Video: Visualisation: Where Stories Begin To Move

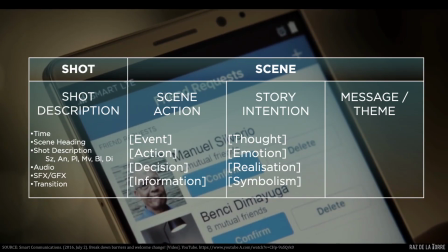The scene action can be characterized as information, but it's also action by inaction. The interface hasn't changed, and that's the point. The friend request from Manuel is still there, unaccepted.
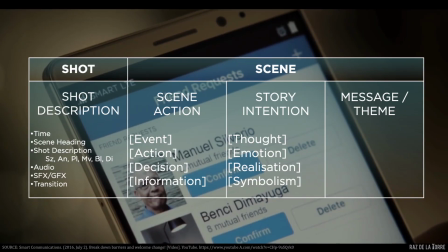Shot description, an extreme close-up. The framing may be static, but the meaning is active. Story intention, we want the audience to think, what's happening? What's the issue between Kevin and his father?
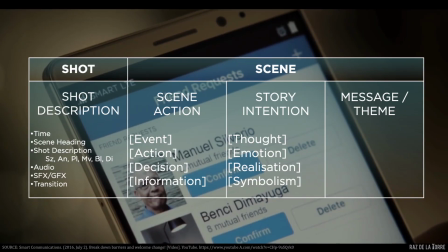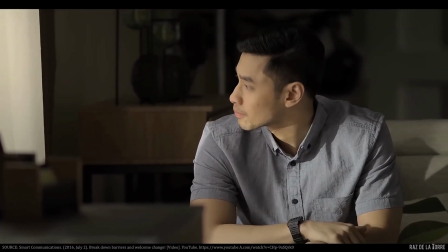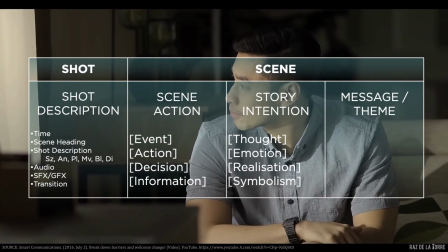Shot description, technically this is a medium shot, wide enough to show posture and space, close enough to feel the mood. Scene action, simply put, Kevin is alone now.
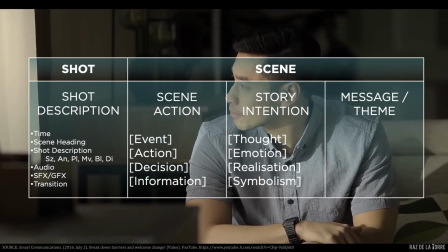He stares at his phone. The request is still there, a detail we know because it was preempted by the previous shot. We might even add some directorial choices here. The background is dark, in shadows.
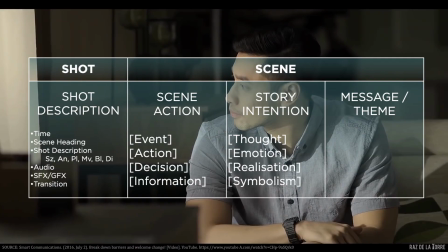The lighting isolates him. What is it anchored on? Again, action through inaction. But it's also anchored in emotion, expressed through his fidgets, the way he looks away.
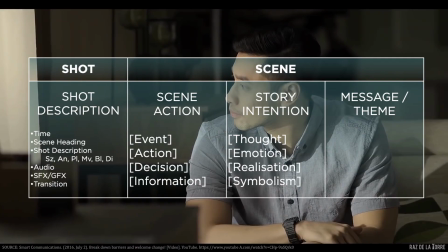The story intention is thought. We want the viewer to begin wondering what they're starting to feel. Kevin seems to be having an internal debate about something.
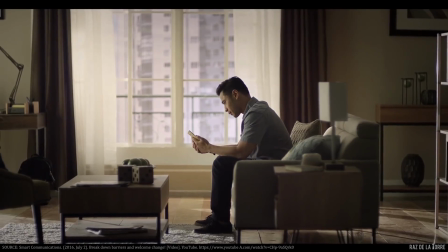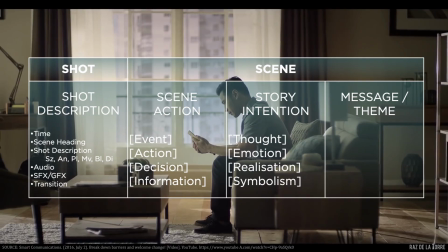Full shot, interior. Not in an office, a condo. That may have been hinted by the previous medium close-up shot, but we can be sure now. That shows that this shot is anchoring us in location. Why is this important?
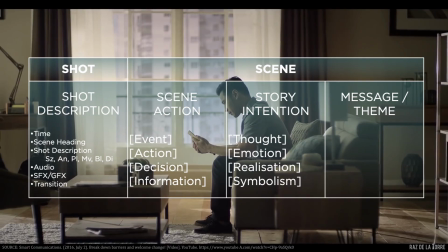It shows that he doesn't live with his family, that he has a life of his own. The space also gives us an opportunity to externalize his emotions. The look and feel created by the dark background from the previous shot carries into this condo.
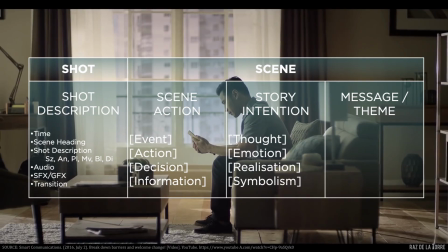What does hesitation look like? When the decision is right there but still not made. The look, the action, the blocking, the audience is no longer just wondering.
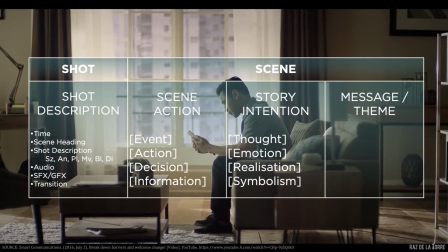The intention is to make them sure something is bothering him. He looks back at his phone and he scrolls.
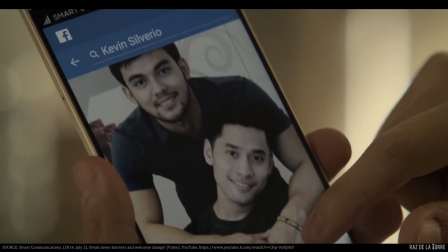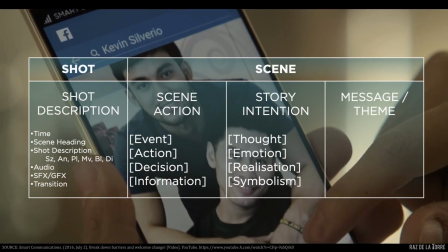Extreme close-up. Kevin goes through his Facebook feed. Photos of him and Anton. They're close. In a relationship, it appears. This is simply information, not new to Kevin, but new to the audience.
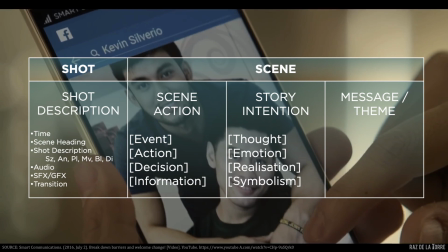But it's also anchored in emotion for both the character and us, the viewer. This is what the storyteller has been building up to. In one quick shot, the audience suddenly feels what Kevin has been feeling, what he's been hiding.
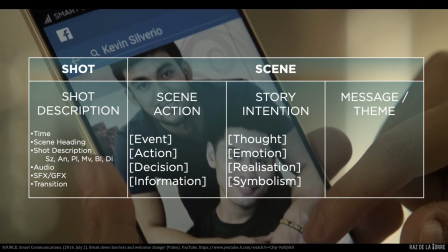When those two things align, information and emotion, it's usually a realization, either for the audience or for the character.
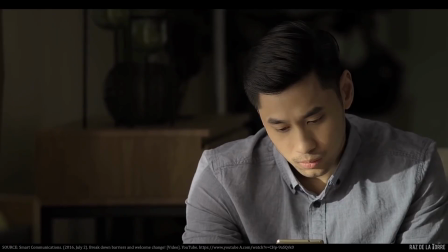Now that we know the full context, the subtle tension in his shoulders, his expression, suddenly feels much heavier.
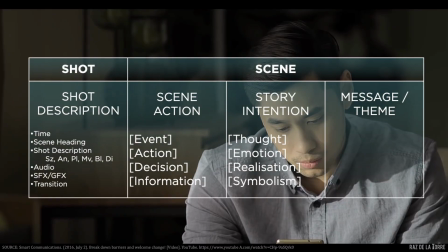The shadows in his room suddenly feel like they're closing in on him. This is anchored in emotion. But then the commercial does something interesting.
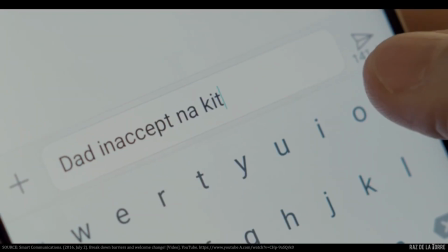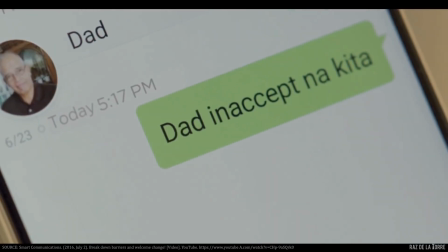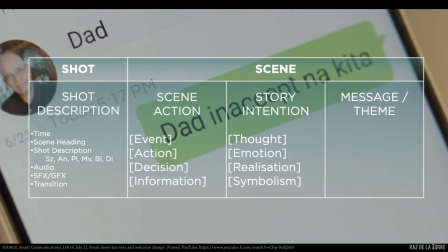It cuts to another extreme close-up, the fourth close-up of a phone, and not the last. It is an advertisement after all. Kevin types the words, "Dad, inaccept na kita." He hesitates just slightly, then presses send.
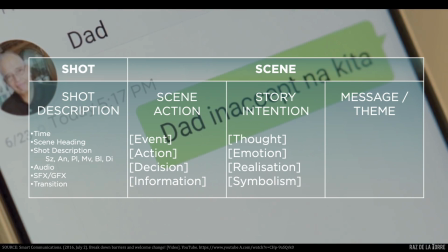We never see him actually press accept on that friend request. We never see his face at the moment he did it. For all that build-up toward this moment, we are never rewarded the image of him making that decision.
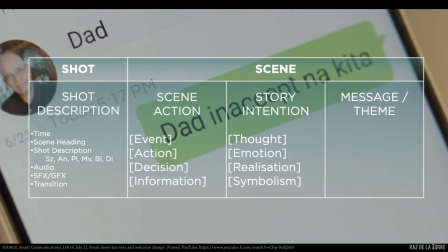This is an example of ellipsis.
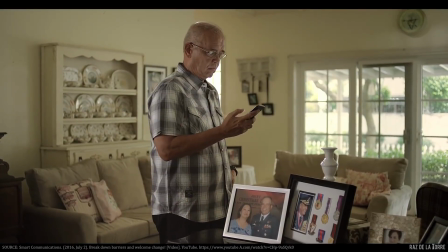Let's describe the shot. It opens with the empty living room. The phone on the console table receives the message Kevin just sent, as implied from the preceding shot.
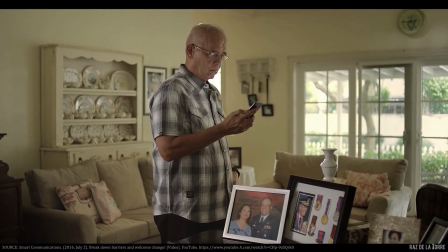Manuel walks into the frame, a medium full shot. He picks up the phone and opens the message. The shot itself begins as a full shot of the living room because the space is the subject.
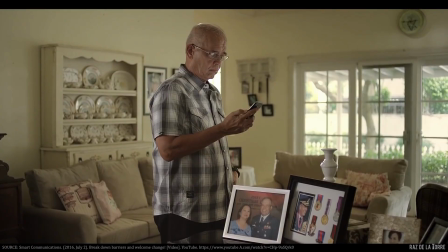Once Manuel enters, he becomes the subject, and we redefine the shot size based on his presence in the frame. Are these decisions random or decorative? Might as well add some movement by making Manuel walk in.
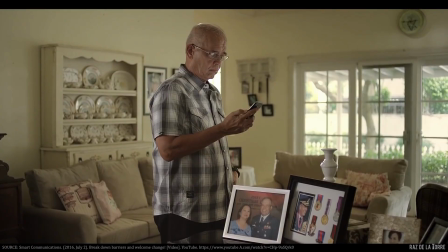We haven't done a big subject movement like this in any of the preceding shots and scenes anyway. Maybe it's time, right? The shot is static, but the subject's entry provides movement, yes. But the movement isn't just with the subject. The frame itself evolves.
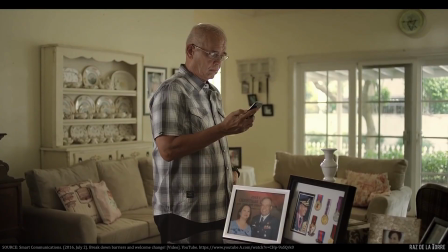From being anchored in location, it shifts to action, and finally, to emotion. How? It opens in the living room to give us time to notice the elements of production design in the foreground.
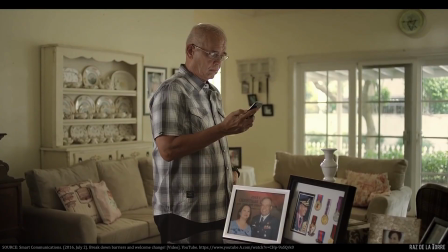Photos of Manuel and his wife, with him in military uniform. Beside them, his medals, presumably from years of service. He walks in not just to give us a moment to appreciate those narrative elements,
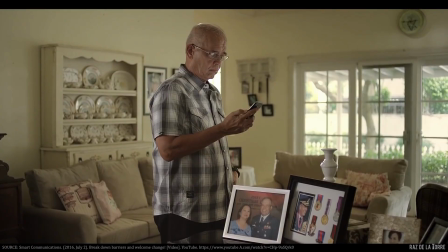but to build anticipation for what's about to happen. We assume or expect that Manuel will be seeing the photos of his son and his boyfriend for the first time. Not only because he's been locked out of Kevin's personal life, as we deduce from the previous scene,
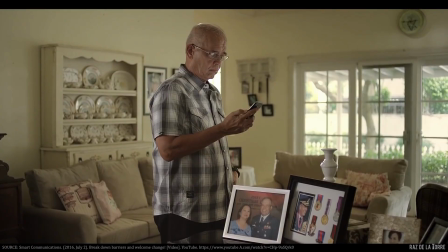but now it's layered with new information. This might have happened in a span of a few seconds, but that's enough to build anticipation in us as audiences. Being a military father,
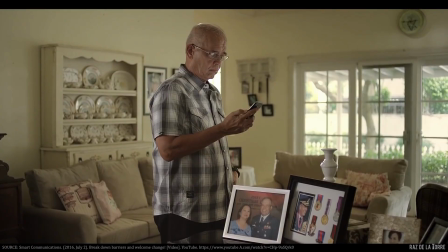we now reasonably assume this is a major reason Kevin has been reluctant to accept his father's friend request. His reluctance to let him in. We wonder, how would he react when he finds out his own son is gay?
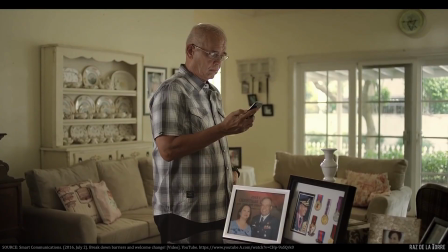Everything about the scene is deliberate. Nothing is random. The shot size, the blocking, the movement, the art direction, and even the shots juxtaposed before and after.